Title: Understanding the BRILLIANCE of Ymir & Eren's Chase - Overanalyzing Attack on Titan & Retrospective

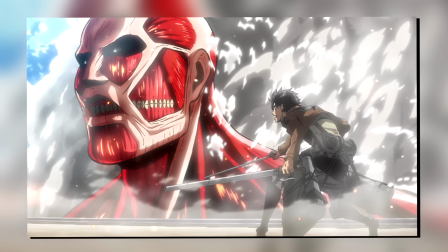746s
Again, yes, he is the big bad colossal, but he is also a human being.
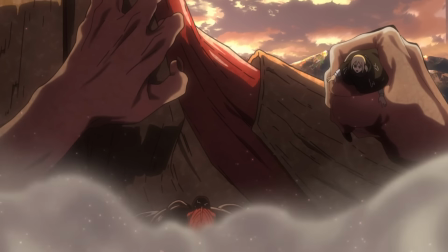751s
Also also, Ymir being framed as quite literally between Historia to our right and Berthold to her left also conveys that dilemma very visually.
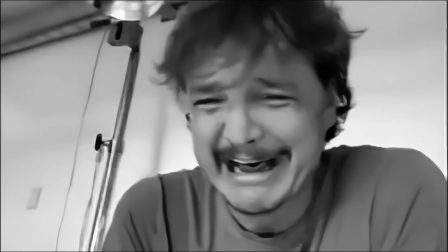759s
But, as we all know, this is Attack on Titan, so of course, things cannot be happy.
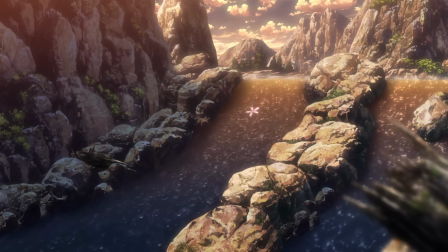764s
As Berthold drops that line, we see them run past another ledge, only to see that one of the lilies is now flowing down the river.
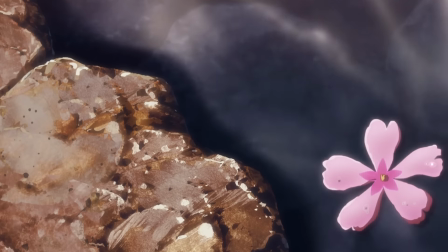772s
It's at this very moment where we are already told that this is it. Emhyr and Astoria are separated forever.
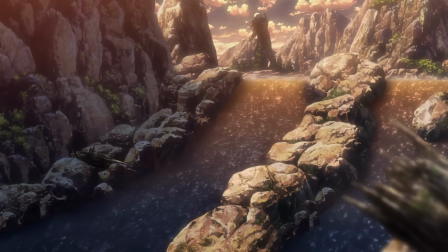779s
Not because they want to, but because Berthold just convinced her that sacrificing herself is the one and only way to save Astoria.
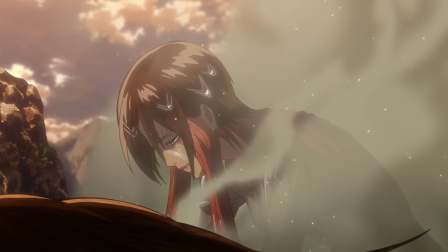786s
She allows herself to get swept up in those uncertain currents because she believes that this is what's best for Astoria.
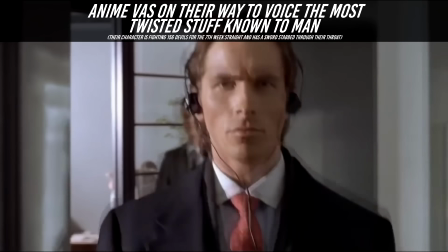793s
And man, I absolutely have to bring up the dub here again because they just go straight for the jugular.
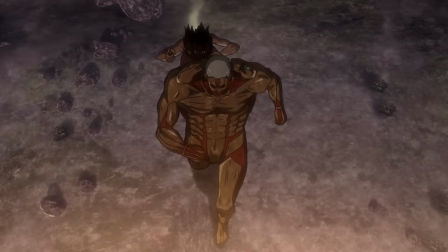798s
The sub continues to maintain that air of distance with Amir. Even now, on the brink of tears, she is deliberately trying to put up walls.
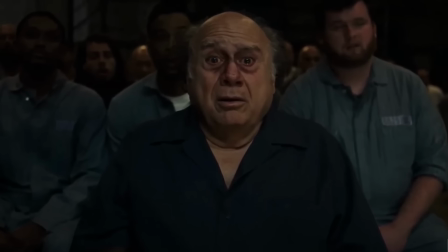807s
She still calls her just Astoria. The dub, on the other hand, well… I'm sorry, sweetie.
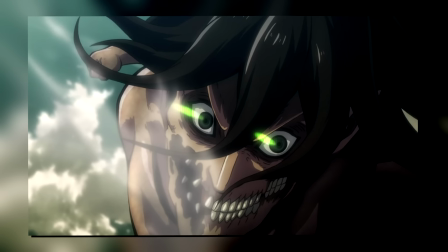815s
Yeah, I know I'm weird about these things, but just like Eren's You Were My Hero a few episodes prior,
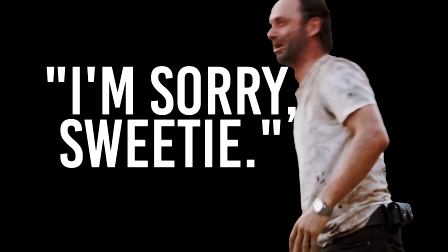821s
just including that word, sweetie, is brutal. Especially with it focusing on that lone lily flowing down the river.
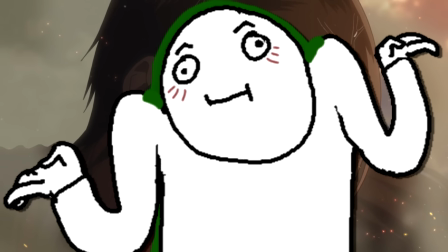829s
Ymir's VAs are kind of 50-50 for me, I don't really have a preference for either one,
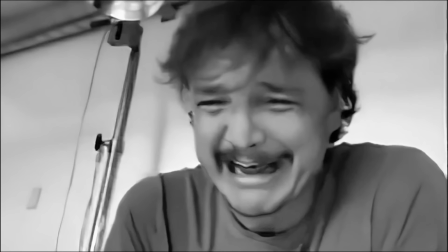834s
I think both are excellent, and there is one more scene I will bring up later on that is just excellent in the sub,
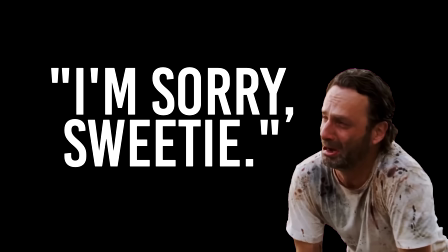839s
but like, right here, the sheer emotional damage ever so slightly edges out the dub for me.
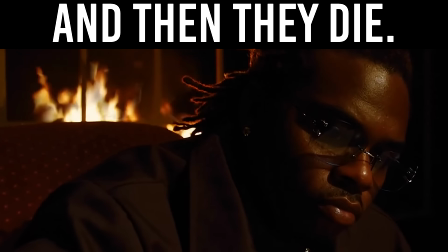845s
And speaking of emotional damage, it's here where I'm pretty sure the script just said, you know what, let's hurt our viewers.
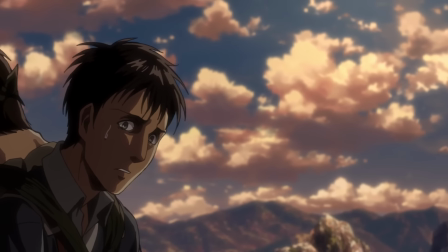851s
Ymir briefly explains how she stole one of the shifter's powers, and how she supposedly aimed to trade Historia just to buy herself some leniency.
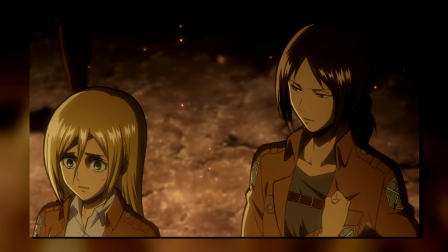859s
In reality, that was of course her first intention, but when she actually met Historia and got to know her, well, that changed very, very quickly.
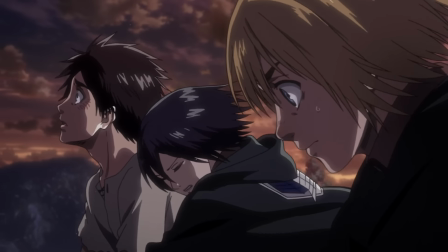868s
And now when we get to here, one of the major reasons why they never pursued the scouts back to the wall is because Amir traded herself in for Historia.
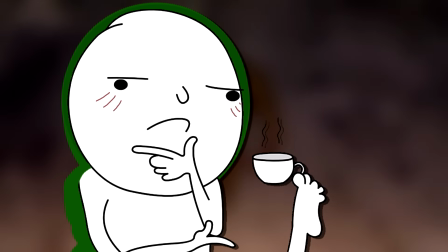877s
Is this her just dumping all of her regrets and wishing to come clean to her? Is this her lying to push her away?
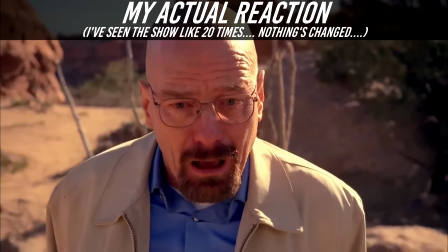883s
I don't really think so. I think it's a mixture of those things, sure, but above all, I think this is Amir,
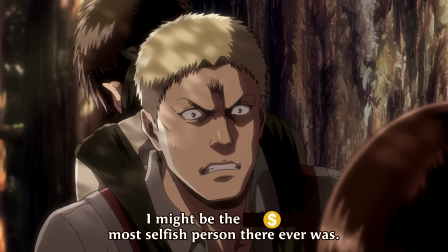890s
much like we saw with her last time finally accepting the fact that yes, she is selfish.
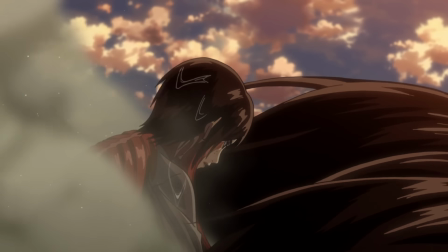896s
But it's in accepting that selfishness that she can finally show weakness.
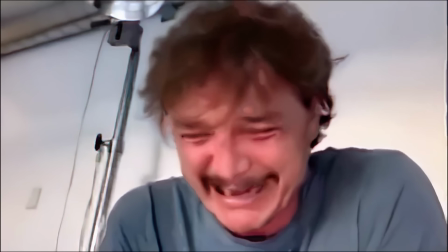904s
This scene is just perfect. It is the most desperate plea for help, fueled by genuine primal fear.
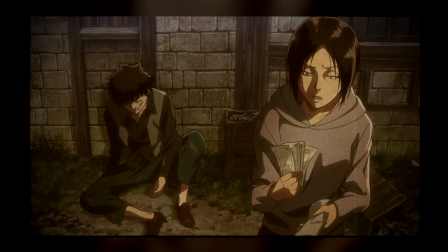913s
Again, her entire life on Paradis was one of independence.
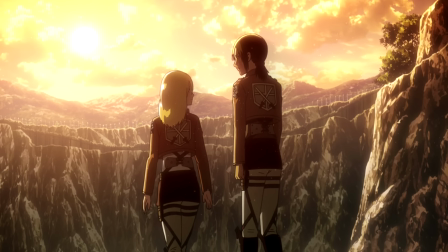917s
But then she met Astoria, and suddenly that independence changed because now she was also fighting for Astoria.
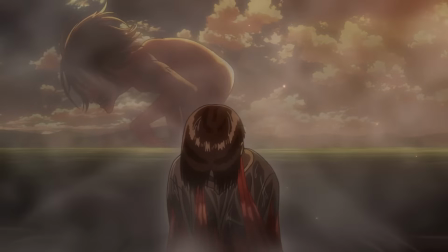925s
And now here, after all the trauma she has gone through, she finally allows herself to be selfish, to ask for help.
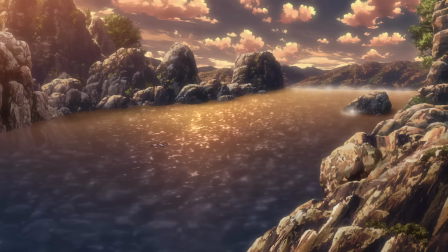933s
But it is already too late. We see that Lily flow right into the waterfall, caught up in uncertain currents.
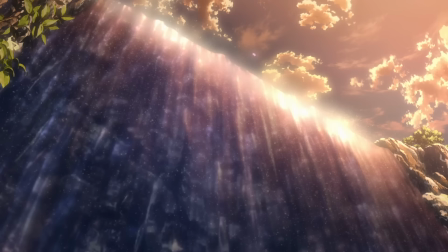940s
It is a beautiful, picturesque scene, but the underlying implication is not a happy one.
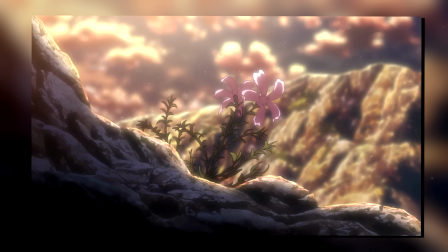946s
Those two lilies we saw, they're separated forever and will never be brought back together.
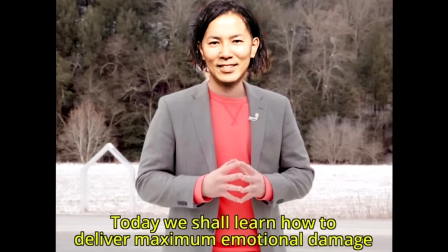951s
But of course, we still need to set up some emotional damage,
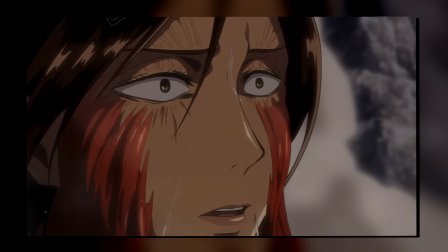954s
so Historia says… As we see the sun shine upon both,
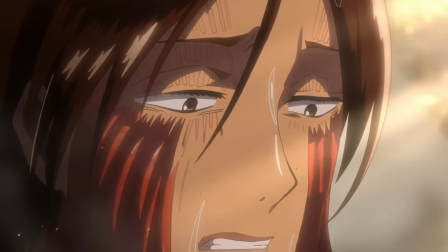962s
Ymir is truly wanted, truly accepted.
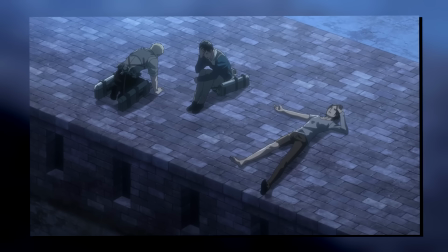965s
Despite everything, their bond is unshakable, And that is exactly what would eventually turn Amir into the self-sacrificial one.
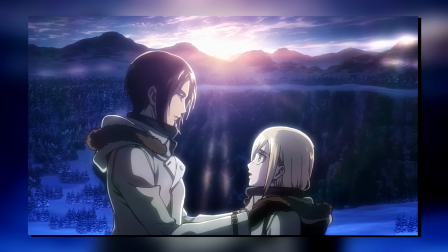974s
In the most tragic of twists, the roles are entirely reversed.
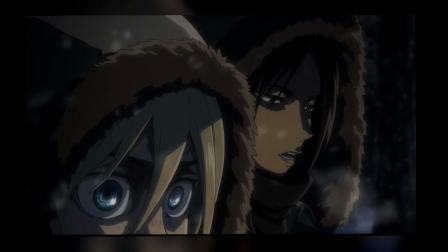978s
This time, it is Amir that constantly wants to give up her own life for someone else.
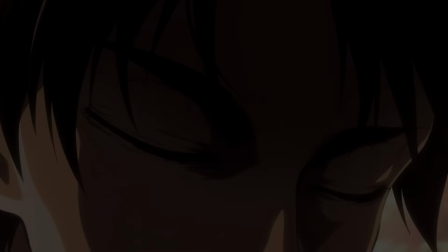983s
But as we see her smile and break down, a darker, almost gothic music kicks in as we fade from her to Eren.